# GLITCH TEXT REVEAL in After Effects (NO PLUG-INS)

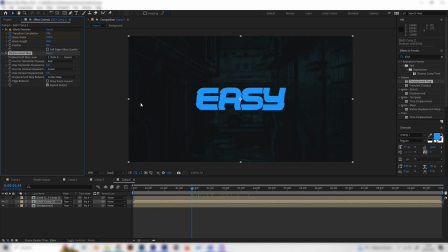[4:03]
So I like to bring down the vertical displacement to 0 or maybe 1, and then we also can animate this. So let's go to the beginning and put in something like 80 at the horizontal displacement,
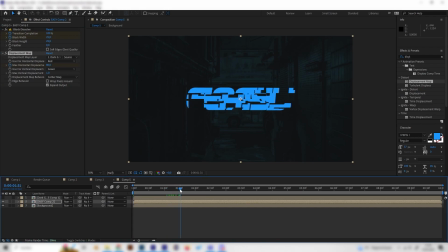[4:17]
and put in a keyframe, then go forward like 1.5 seconds and bring this down to 5 or something, or even 0 if you wanted to stop completely afterwards, but we wanted to remain a little bit like this. But otherwise, now we can see we get this really cool looking glitch animation.
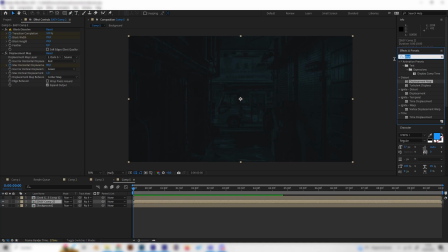[4:36]
And yeah, that's almost it. We can even give it some more nice effects, like a glow for example.
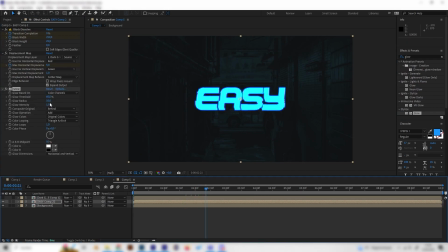[4:43]
So we can just apply a glow effect and bring up the radius to something like 300, and change the intensity to 0.2. This looks cool. And we can also apply a Venetian blinds transition,
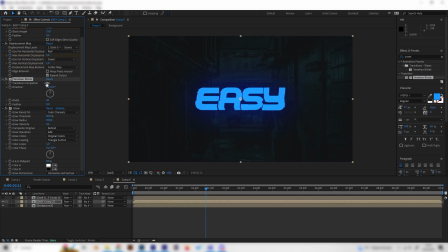[5:02]
buff the glow effect, and just bring this up a little bit, something like 10,
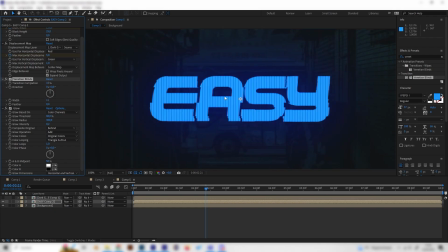[5:09]
and bring down the whiteness a bit, so we get these cool stripes, which I think look kind of glitchy or old school.
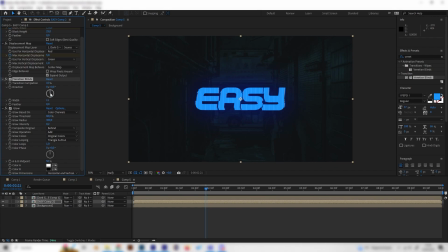[5:17]
I don't know how to call it, but I think this looks interesting. And we can also change the direction angle to 45 and play with these settings a bit if you want, of course. This is not necessary, but yeah, I think this looks cool. And yeah, we're done with this one.
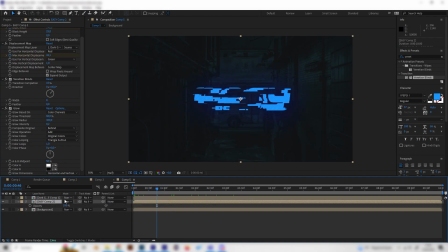[5:36]
We can also change the transparency a bit by pressing T on the keyboard and bringing this down to 80 if you want this to be a little more like a hologram.